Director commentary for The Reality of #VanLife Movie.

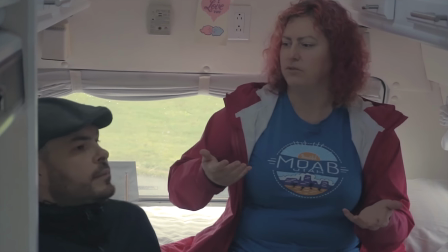902s match this idea of what beauty is that isn't actually true you know what i'm saying it's like it's a larger societal problem that
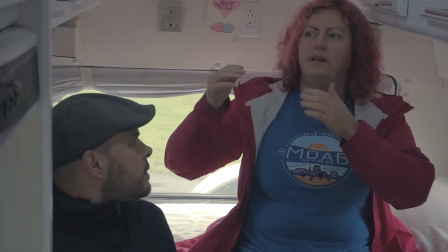909s we we think of beauty in one way um instead of seeing it in a broader way and it's on
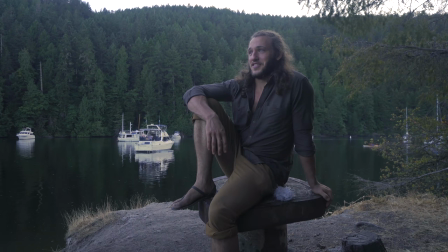916s
social media though i think instagram on social media when people go up and then you have to cut because they're they're continuing their sentence
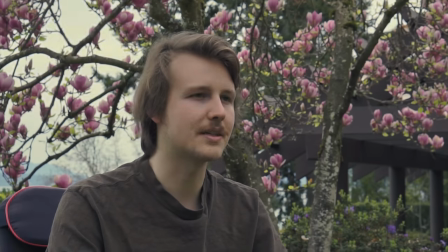923s
but you don't want to use it too long yeah on social media and then you know like blah blah it's like
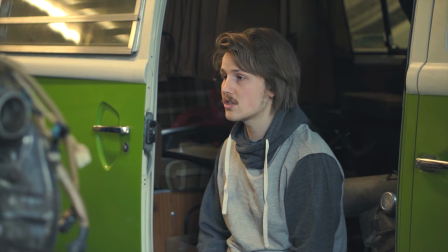930s
got to cut that up end on a question
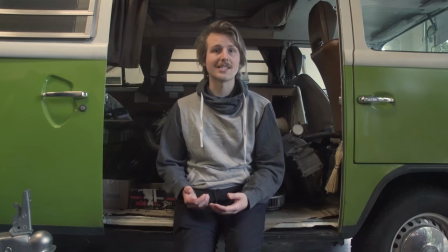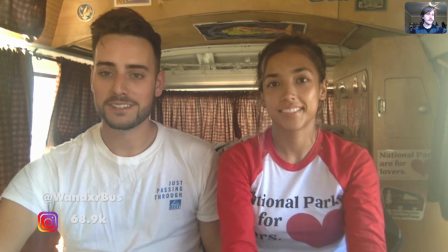939s
I tried getting a couple other Instagram van lifers I was emailing back and forth
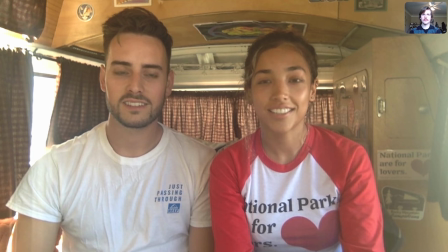948s
where's my office now and I was going to include this part about how they were featured in the New Yorker
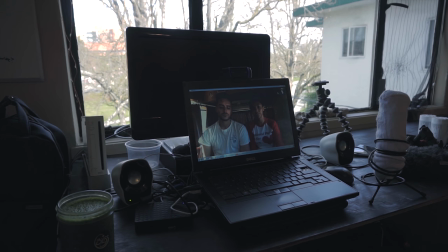954s
but then they just dropped off email I don't know if they like off the grid for a bit I don't know what happened there like seriously i had probably a dozen emails with them yeah i don't know what happened but either way got sabrina and jimmy harrell that's cool they were willing to
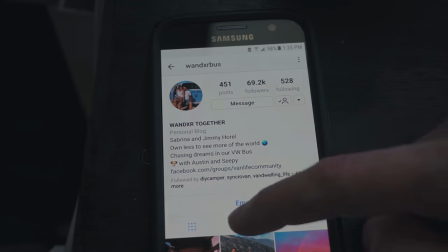970s
do this
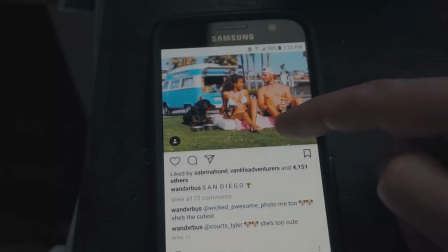972s
i think they're down you know on instagram what they have a good following on instagram yeah it's like good to see that perspective
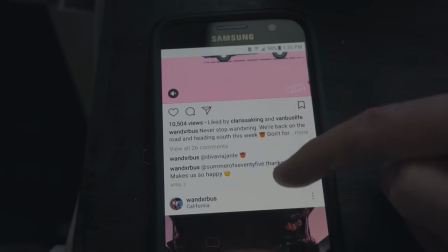980s
yeah no definitely um and i think they were interested in
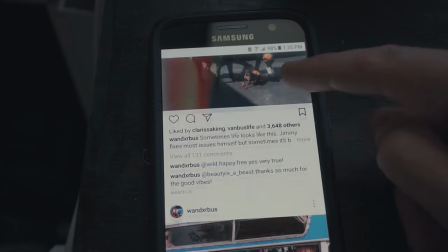985s
being in my documentary because i told them up front this is about over romanticizing it on social
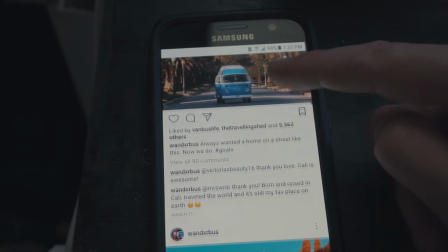991s
media so i think they were like really interested in kind of defending themselves
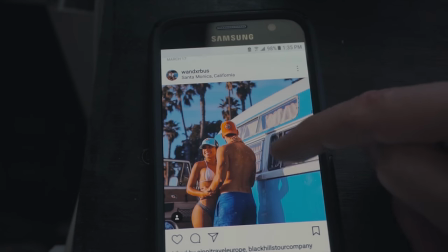995s
which i cut a ton of that out because obviously you can tell i don't have a lot of
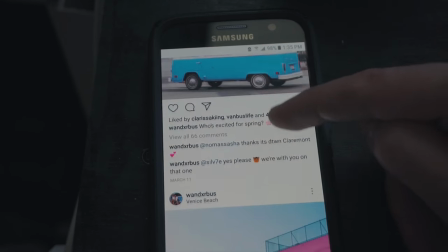1000s
like attractive footage here and the audio is not fantastic either
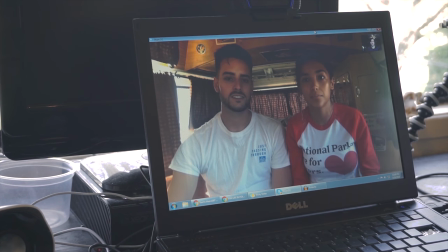1008s
so like you know i can't include something in my movie so much i can't like this took up so much time in my movie which is fine because it's good interview all that but it's nothing really appealing to look at
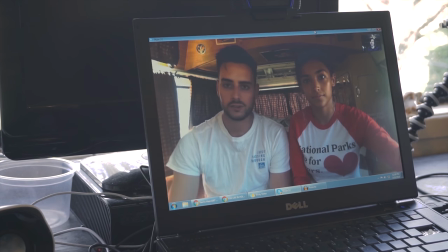1024s
but I
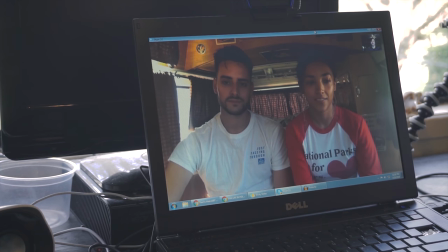1035s
think having controversy in a video is actually really important like these people are defending it they're saying like you know we're trying to sell a dream we're trying to be entertaining
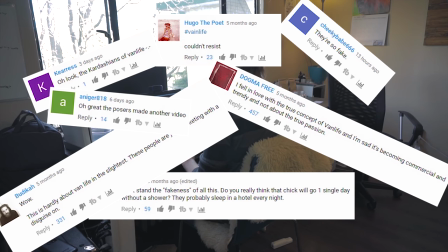1045s
and people will disagree with that and agree with it so here what i did actually was my camera stopped recording so i
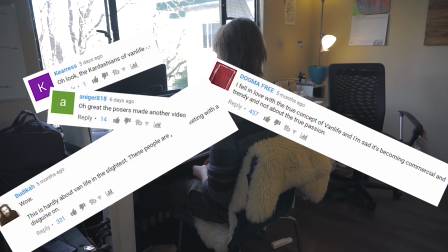1053s
took old footage of me when i first started talking to them and then overlaid pretty
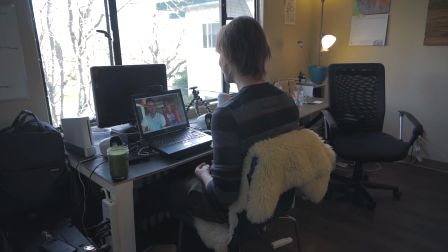1057s
much like hate comments from their channel over top to hide
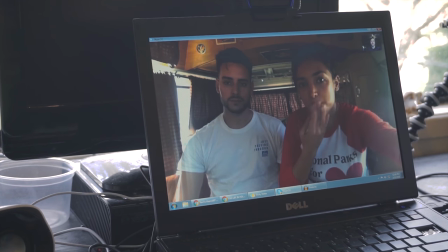1062s
the fact that i was talking and it was a completely different scene than
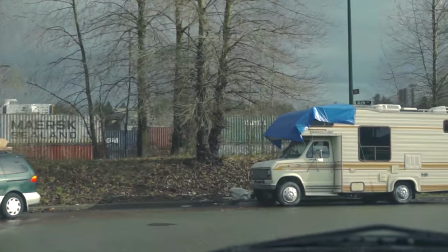1066s
what it was actually being said in the audio it's pretty clever i had
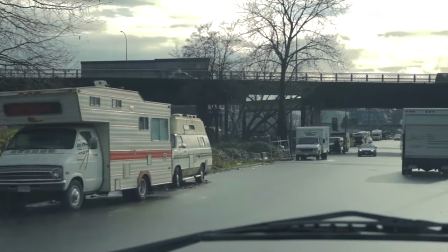1071s
to do something and yeah you got to get creative when you don't have the footage right it's not ideal i actually don't like that scene a lot but um
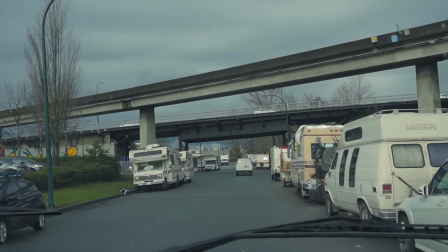1080s
yeah and then this is in vancouver by beside home
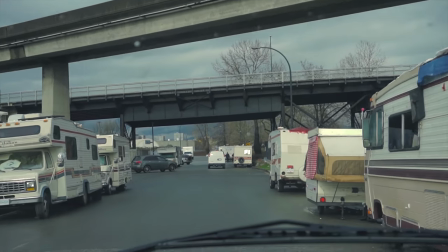1085s
depot um there's just tons of people living under the bridges and their motorhomes and
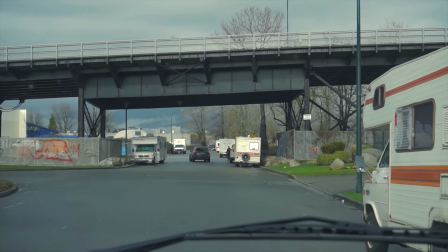1089s
rvs like that's a tent trailer with no car or truck it's just parked that's gonna be there for a while it's gonna be there yeah and there was in
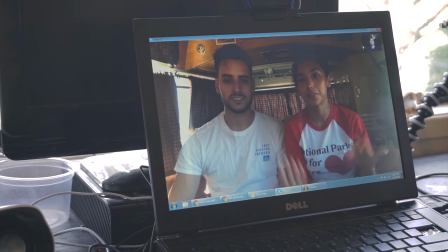1097s
the other scene there was like a station wagon with all their possessions on top just tarped like it's it's quite a situation they have
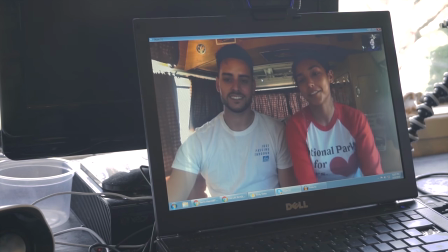1104s there and it's not unique either it's all cities have something like that i actually met up with a man who lived
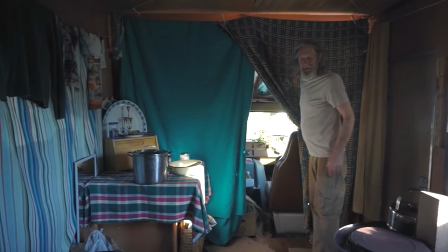1111s out of his motor home out of necessity he definitely had some issues with this lifestyle and one of them was even finding a place to park
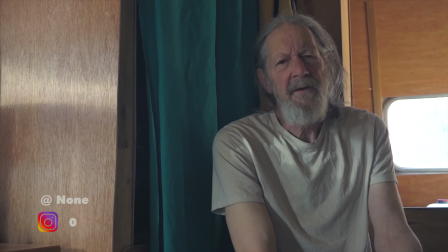1119s
i was parked on a so if you're listening right now um or at this part of the movie
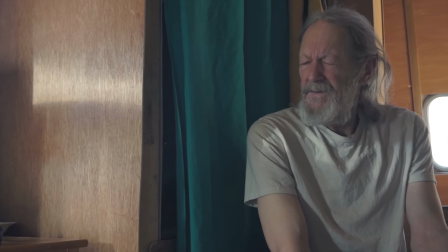1127s
your left ear is getting a lot of attention and your right ear is getting nothing because my mic was only half plugged into my zoom recorder
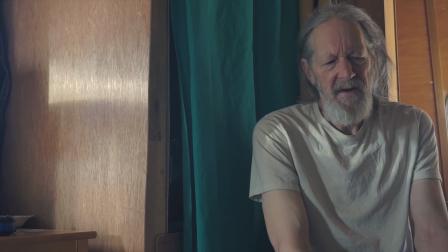1137s
so it was only getting the left feed from the microphone
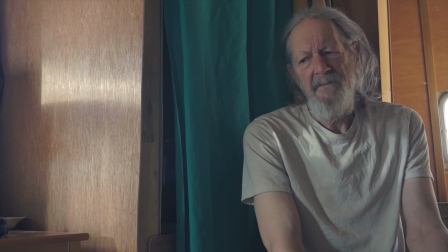1141s
and then partway through i realized that and plugged it in so it's kind of weird it's really horrible actually it sucks